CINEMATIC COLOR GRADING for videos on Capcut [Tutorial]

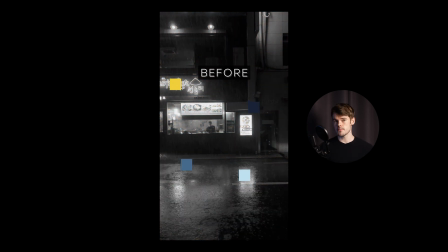In this video, I will show you how I did this simple cinematic color grade using nothing but the CapCut app.
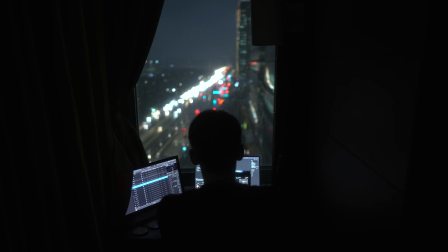Now there's two methods, two ways to arrive at the same conclusion. First, let me show you the way that doesn't involve any kind of presets or LUTs. Because I like to have the most control over my edits, I like to experiment a lot, I usually like to start my edits from scratch.
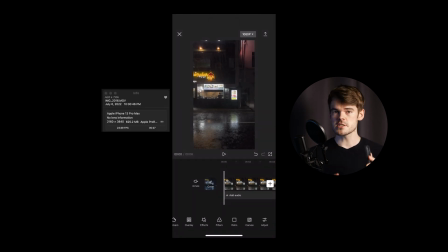So let's break it down, open CapCut and go to adjustments. Because this clip was shot on the phone, it was a little bit underexposed.
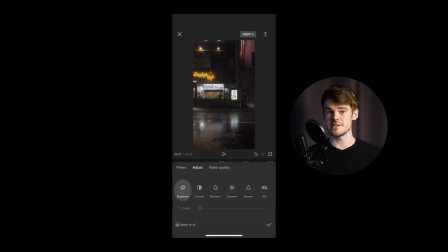Therefore, the first step is to go to brightness and just bring up the brightness to the normal level. Nothing special here. Now obviously that was the easiest part. You're probably wondering, how do we actually get those cinematic color grades? And my preferred way to achieve this on CapCut is by using the curves function.
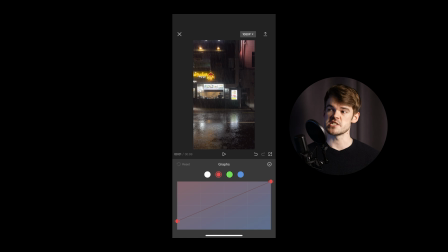There's other ways to edit colors, including HSL and temperature, but curves are the most suited, especially for phone footage when you don't have that much data in the source file,
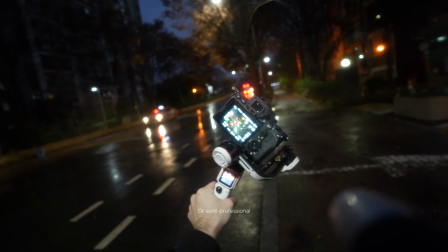when you haven't used a professional cinema camera to capture raw footage or something like that. But the great thing about curves is you don't need amazing high quality files.
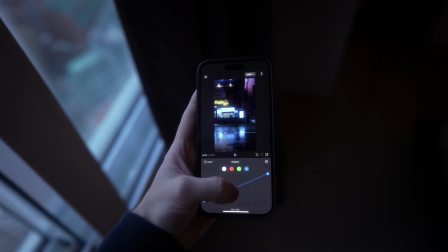You can simply add or subtract color from the midtones, the shadows, or the highlights.
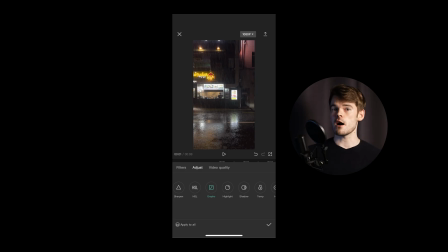And let me show you how to do this in practice. For this clip, the color grade is incredibly simple, to be honest. First, I went to the blue color channel and I've brought up the blue in the middle slightly to introduce kind of a blue contrast into the image.
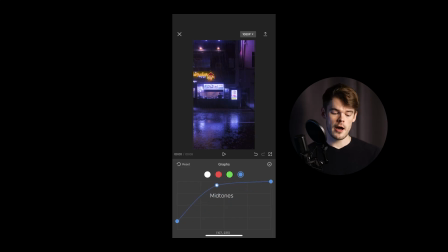Now, if you're new to using curves, the middle part of the image is the midtones, the higher part of the image is the highlights, and the lower part of the image are the shadows. And you have three color channels, the red, the green, and the blue, as well as the regular highlights and shadows just in general.
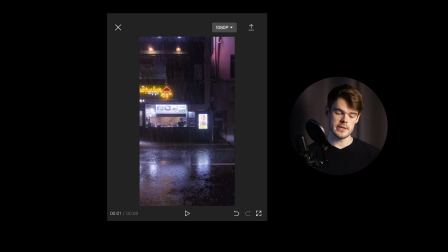Now by bringing up the blue, we've introduced color into the selected part of the image, as well as the middle, which is the highlights. But for my liking, now this clip is a little bit too purplish, too blue, or either way, I want it to be a little bit more green.
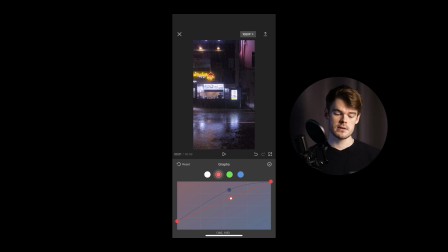Now in order to make it green, I like to go to the red channel instead, and now I'm subtracting the red channel from the midtones.
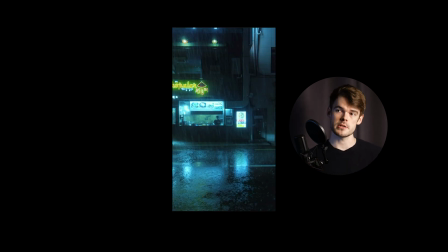What happens when you subtract red from a purplish image? You get a little bit more of a green image. And when you combine that with blue, we get this cyan main color tone in the midtones of the image,
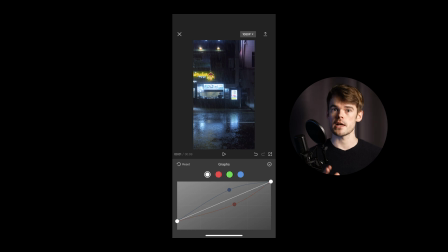which is the kind of color that I like for this particular scene. Finally, I've slightly tweaked the highlight and shadow curve by pulling down the shadows in order to add a little bit of contrast. Now this we could have done in the shadows section as well. It doesn't really matter which way you achieve the same result. Either one works just fine. Now, in order to fine-tune the image, we could go to HSL and individually edit some of the colors as well.
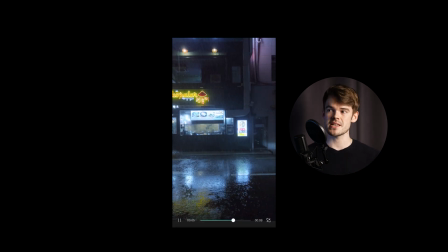To be honest, for this video, I didn't even do it because I liked the source file so much that a simple edit was fine, but I do often use the HSL function. Here's an example of what I could have done. The yellow color in this image, or in this video, is the main contrast color,
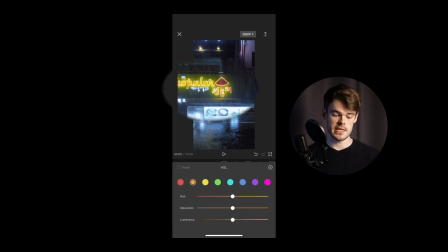so naturally, I would have selected the yellow and then possibly tweaked the hue. The hue changes the color hue or temperature of that individual color without affecting any of the other colors. So in this way, we could have gone to the hue and slid it to the left slightly,
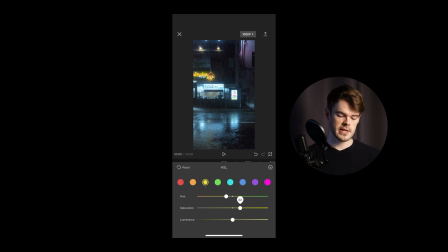making it more orange. We could have gone to the saturation and increased the saturation even more to make it pop even more. But careful here, don't do it too much because oversaturated images just look kind of weird. And it's easy to go a little bit too far in that direction.
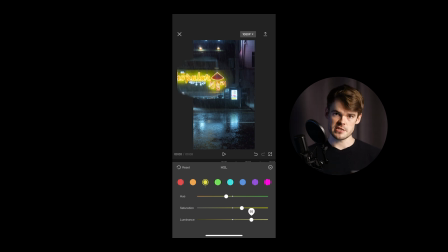And then furthermore, we're gonna go into the luminance, which increases or decreases the highlight bloom of that particular color. In this case, I would have probably increased it slightly. Now the other color, the main color in this image, is obviously blue,
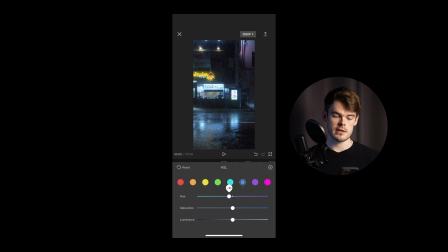so I gotta go into the blue and again change the hue to my liking, probably a little bit more to the teals side. And I probably wouldn't too much, maybe increase the saturation slightly.
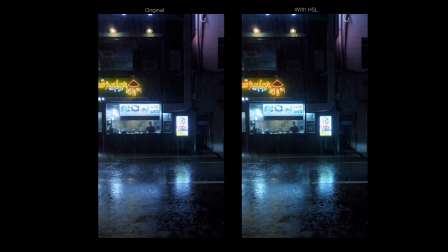Now actually, I'm curious to hear in the comments, what do you think about which one of these is better? Because originally I didn't do any HSL for this particular clip, but maybe it's better. Let me know what you think. And at this point, I think it's worth repeating a point that I like to say quite often.
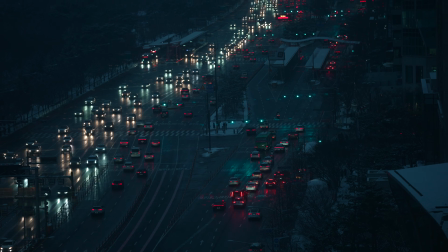The most important part in recording cinematic footage is actually recording the cinematic footage.